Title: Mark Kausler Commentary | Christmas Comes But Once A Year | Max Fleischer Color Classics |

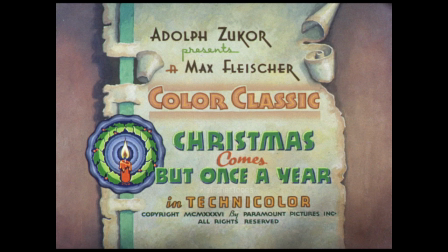0s
So, I want to start first in asking, where did you first see this cartoon, Christmas Comes About Once a Year? Wow, it goes back a long way. I know I was a kid when I saw it, and probably only saw it in black and white, come to think of it.
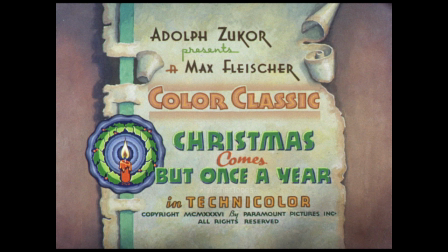18s
Or, it was the usual faded type prints that everybody sees. I may have even projected a print of it. I was a member of a group in St. Louis, Missouri, called the Volunteer Film Association.
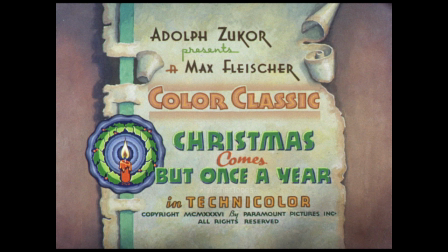32s
And we used to take old RCA 60 millimeter projectors out to shut-ins and people who, you know, who couldn't get out. Of course, this was long before home video or anything like that. You know, this was back in the early 60s that I did that.
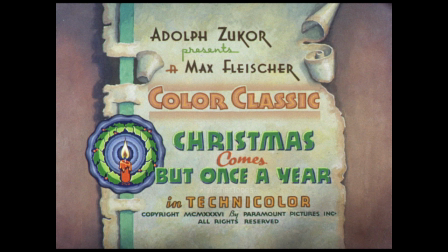48s
And we had a big library of cartoons and two real comedies and some features. and they'd give me a blue bag full of 16 millimeter prints and i went out and ran them and i'm pretty sure uh they had an nta print of this one christmas comes with once a year that may
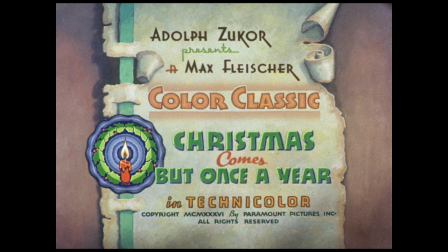63s
have been the first time i'd ever seen it i want to show you something cool that i found online okay an
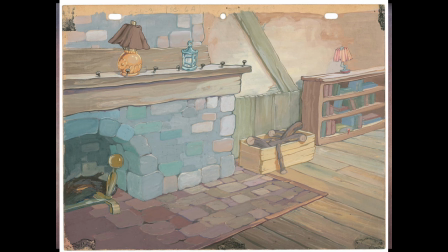71s
original background painting from the cartoon well that's a beauty god look at that yeah that's really nice yeah i was having a discussion with a friend of mine who said that
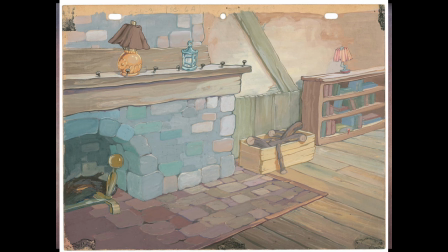86s
um it's always a little hard to judge the color in the finished film from the artwork because they made these so that they would photograph in technicolor a certain way and when we see the actual painting a lot of times it doesn't match what's on the film but that was done on purpose so
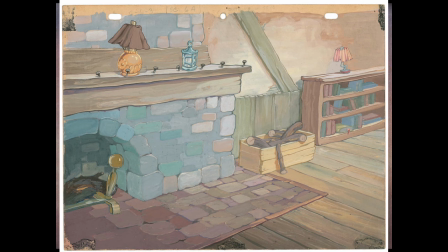106s
because they knew that the three strip technicolor system had its own peculiarities and the colors went one way or it went they went cool or they went warm or however they were supposed to go so um we see the original art and it doesn't necessarily match up with the film but that's okay you know that's the way it was intended to be what